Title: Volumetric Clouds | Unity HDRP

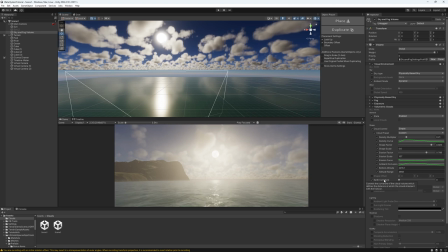And as you can see here, it says it controls the distance at which the clouds intersect with the horizon. So if we increase it to 1, it's like we have a smaller planet, smaller Earth.
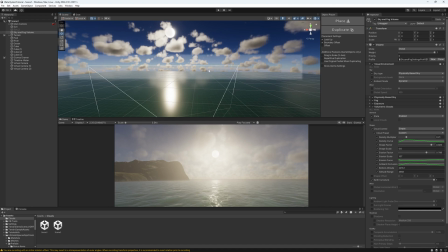So they intersect with the horizon. If we put it back to 0, you can see its intersection with the horizon.
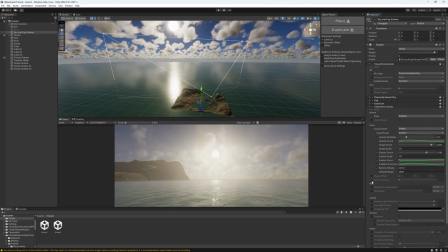For now, I'll just leave it at 0. Then we have the wind.
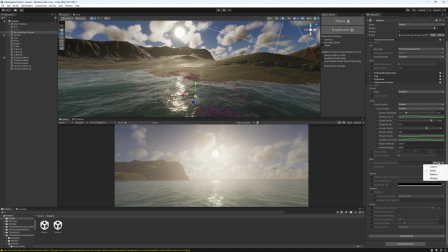If I enable them, you can see it says global, or we can choose custom. If you choose custom, we can type whatever speed we want, but if it's global, we can't modify that. These values are being pulled from the visual environment. It has two parameters, global orientation and global speed.
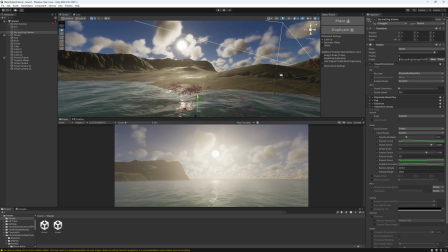If I enable them, you'll see that clouds are moving slow. Let's increase it to something like 500. Now you see the clouds are moving. Let's go with 1000.
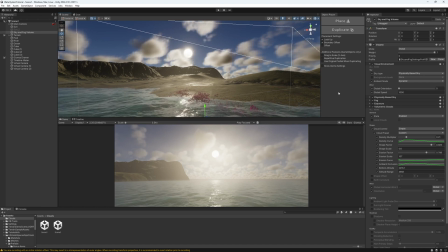You can see it's moving from right to left. If I want to change the rotation angle, we can change the global orientation.
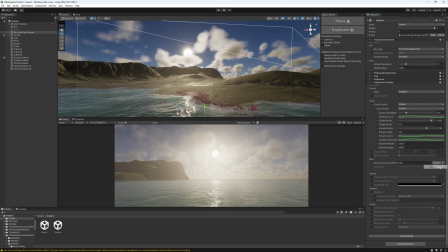Now it's coming towards us. Or we can just choose custom here and modify it, but I'll leave it as global. And then one cool thing we can use, which is the shadows.
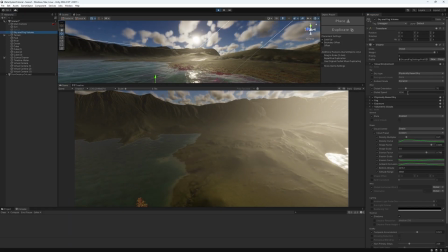Now if we activate the shadows, you will see the contrast in the beautiful lighting it has on our environment.
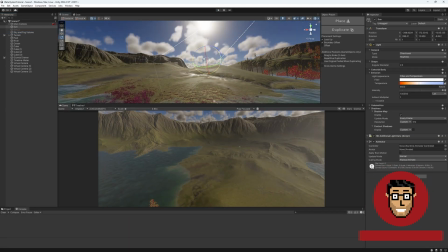And the cool thing about these clouds, that they're actually affected by the light, by the sun.
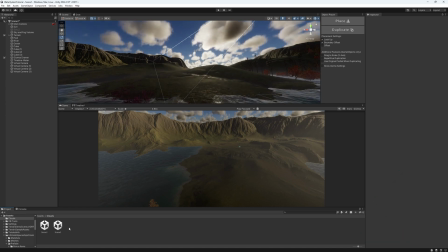Now let's take a look at another example where the clouds could be really useful. Just a reminder, Unity's spring sale is here.
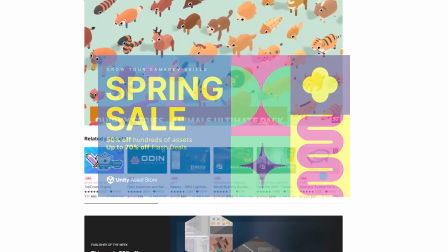There are a lot of assets with 50 to 70% discounts. You can take advantage of this offer and see if you need any of the discounted assets.
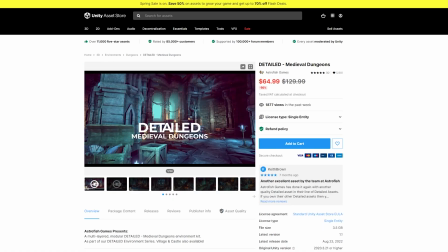These are affiliate links. Buying assets from these links will support the channel. Thanks, and back to the tutorial.
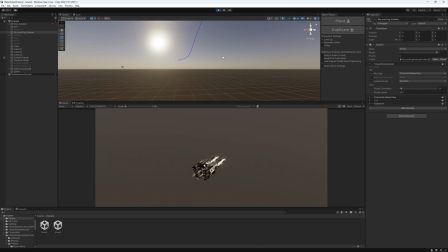As you can see here, we have this spaceship flying in the air, but it actually doesn't look like it's moving at all.
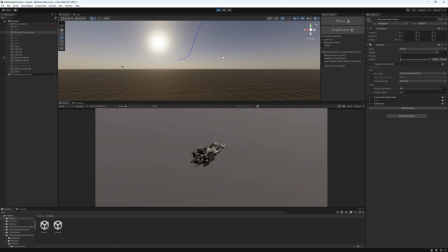The camera movement is helping it a little bit to sell the illusion that it's moving, but actually it is moving.
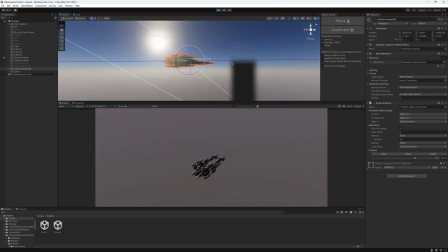But it doesn't look like it's moving because it doesn't have any sort of layers or any nearby objects to indicate its movement.
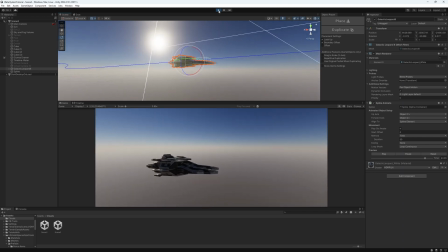Let's add some clouds to give it more cinematic look and also at the same time to make it more believable that it's actually moving through space.
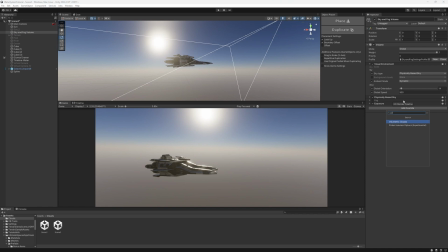I'm going to go to the volume and then add volumetric clouds, enable it.
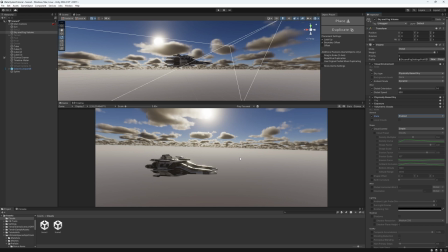As you can see here, the clouds are very far away and it doesn't feel immersive. So in order to give it more local and more flying through the clouds look, we're going to activate local clouds.
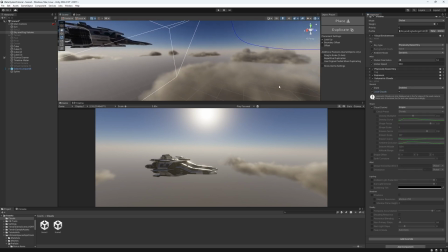As you can see now, it's already much, much better.
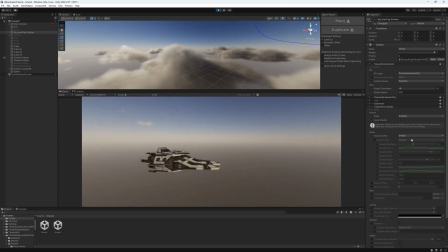So if I hit play now, it's already much better than before.
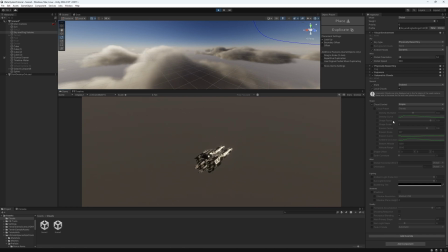But let's do some modifications, and I'll do that live here.
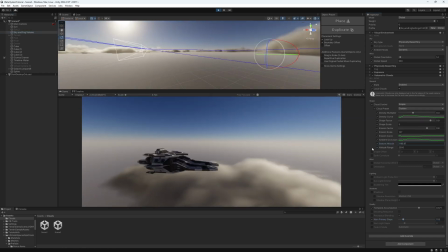I'm going to select the cloudy preset, and then I'm going to play with the altitude to make it a little lower, so we're flying through it.
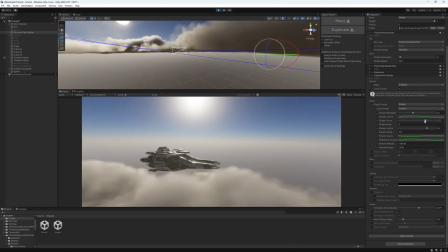And even play around with the shape factor to have thicker clouds.
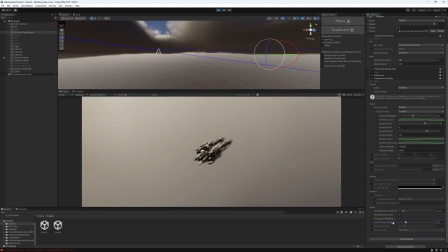I'm just going to enable and play around with these parameters to give a better look and at the same time solving some of the issues that we have at the moment.
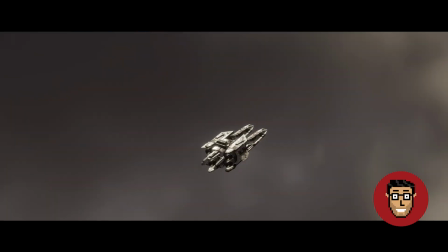That is so cinematic. And which brings me back again to the announcement.
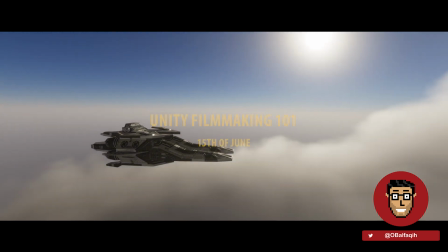I'm releasing my course on 15th of June, which is less than a month from now.
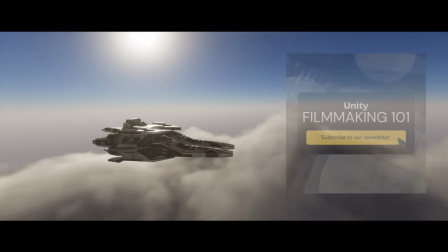If you'd like to hear more updates about the course or about anything else I'm working on and some exclusive discounts,
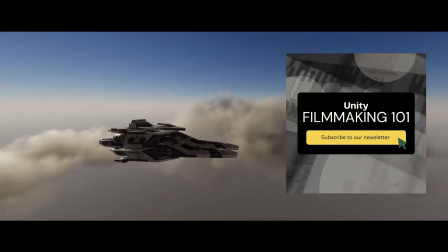please subscribe to the newsletter, which is in the first link in the description below. I hope you guys found this tutorial helpful.
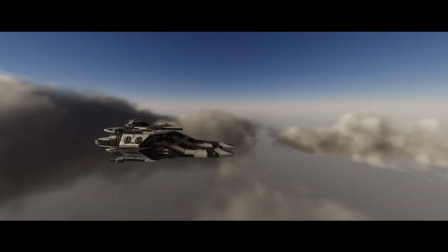Let me know what you want me to cover next. This is Omar Bafaki. Thank you so much for watching. I'll see you in the next one.
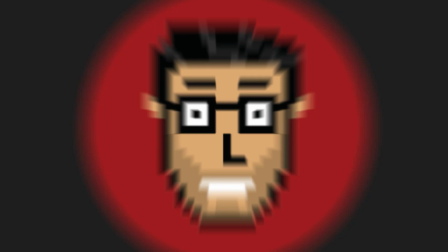Bye-bye.